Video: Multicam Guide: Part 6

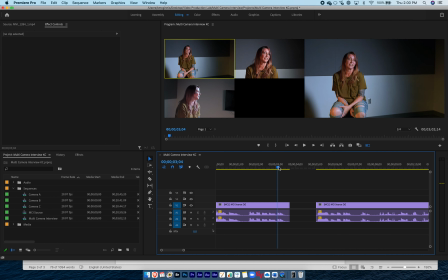Now, if I don't do anything else and I just play this, here's what will happen.
In theater. When I walk into, I just get this black space.
What that's called is dropped frames. I don't want that black space. I want to continuously see the video footage.
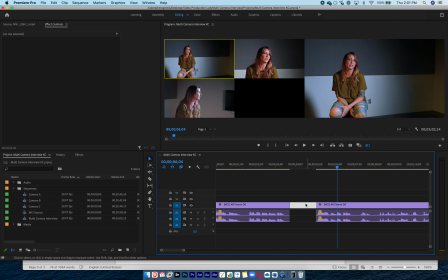So to move everything closer together, I'm going to click in this empty space here so it's highlighted. Just click right there. Right click, and there's only one option I'll see. It's called Ripple Delete. If I do that, it's going to move everything closer together. Okay, let's take a look. It's going to be better because I don't have that but there's still going to be a problem.
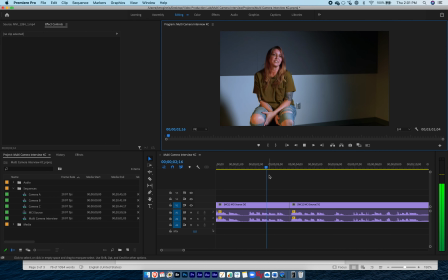And tell me if you can spot the problem.
Is a sort of religion in theater. When I walk into a theater.
So what I've done is I've moved forward in time, but I didn't switch camera angles.
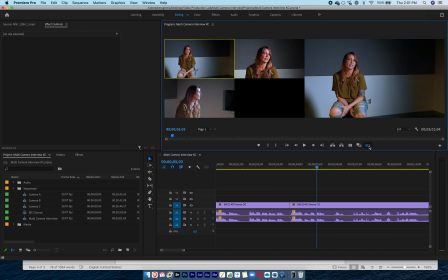And what that's called is a jump cut. And we want to try to avoid jump cuts whenever we can. And because the audience notices that you've made an edit there, the audience knows that you've cut some stuff out.
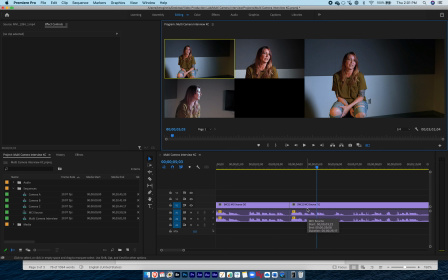We want this to be seamless so the audience doesn't even know that we cut anything out. The way I can do that is using my multi-camera editing techniques. So for this camera angle, for this clip, I'll use this camera angle A. But for this clip, I'm going to switch to camera angle B. And now let's watch it.
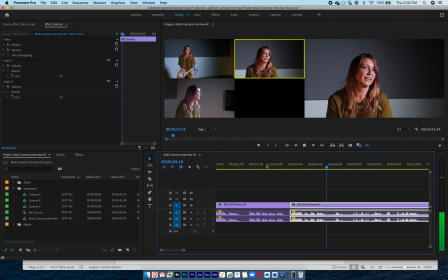In theater, when I walk into a theater, I'm going to watch that again. is a sort of religion in theater.
When I walk into a theater, so if the viewer didn't see us edit this, they would never know that we had cut out an there.
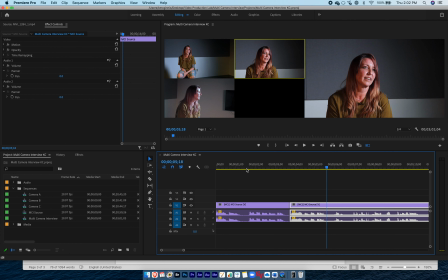They would never know that we cut anything out because we switched camera angles. They would never know that we moved forward in time by cutting things out because we switched camera angles. It's a really smart technique for cutting out long pauses or awkward things that you want to cut out without the viewer knowing that you cut any of that out.
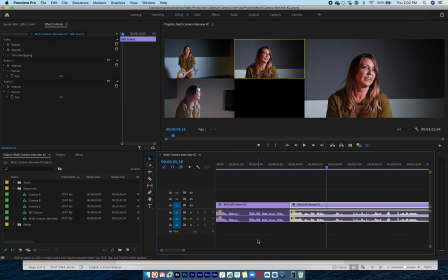But again, I want to make sure that you know you do not need to cut out every single and or whatever. What I do want you to do, though, is that whenever you have two separate clips like this, make sure one is at one camera angle and the other one is at the other camera angle.
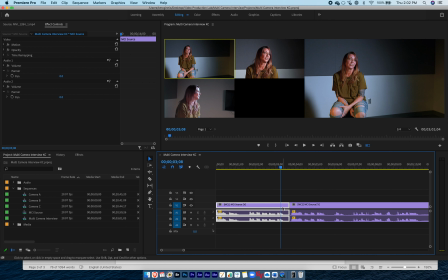I don't want to see any jump cuts where you have a cut here, but it's the same camera angle. That's one thing that we want to try to avoid. Okay, I'm just going to do a little bit more. I'm just going to focus again on this first section here. And I'm going to find other places where I want to do some camera switching. Let's see.
I walk into a theater, it's a peaceful feeling.
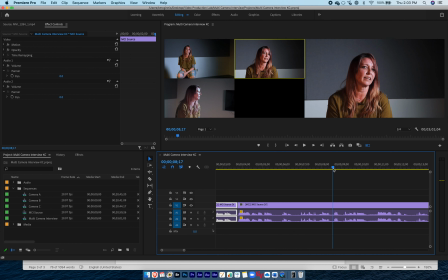So maybe right about here, it's been a few seconds. I think it's time for us to switch camera angles. So I'll make a cut right here. I'll go back to my selection tool, select this part, and let's try camera angle C. Let's just see how that looks.
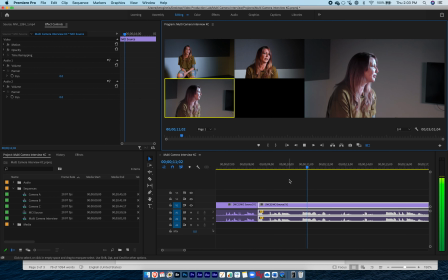That comes over me. When I read script, it's peace.
Right here where she says peace. I feel like this is a really powerful line, so I want to switch back to this close-up.
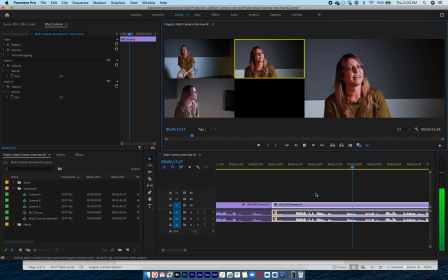Peace. When I work with a fellow actor, it's like my soul is alive and speaking.
And then right here, maybe I want to cut out, there's a lot of empty space here.
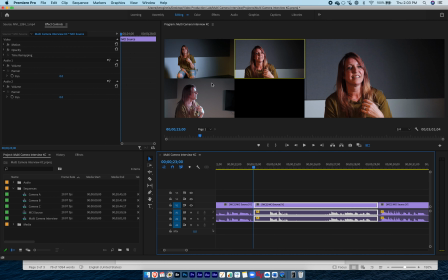I don't know, let's see. I'm going to go ahead and make a cut here, switch to camera angle A. And sparking. Actually, I really like that hand gesture. So maybe for this part, instead of doing camera angle, I'll do camera angle C. And sparking. And then for this, again, I will just
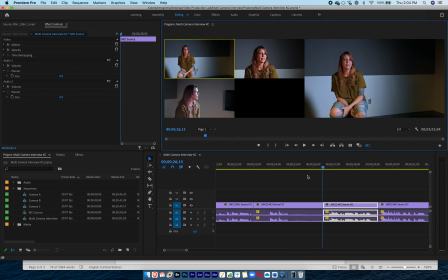let this go a little bit longer and then switch to camera angle A. And maybe even after she says sparking,
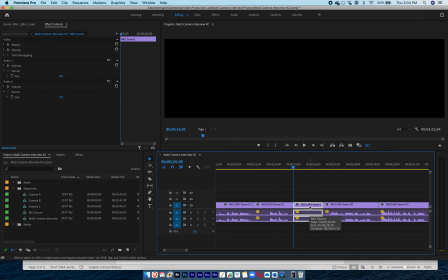there's nothing happening here. So maybe I'll just delete that little bit of space, do a ripple delete, and see the end of that.
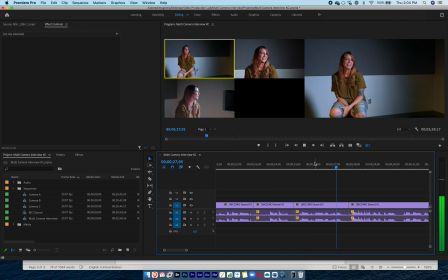So I guess that's my religion, probably.
Let's just see. So we've got that first section. Let's just see how that looks.
What I have found is a sort of religion in theater. When I walk into a theater, it's a peaceful feeling that comes over me.
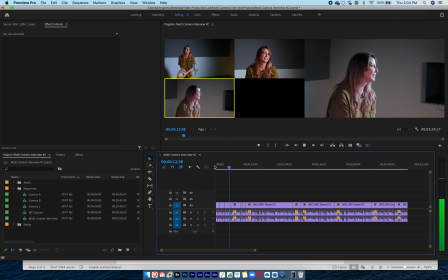When I read script, it's peace.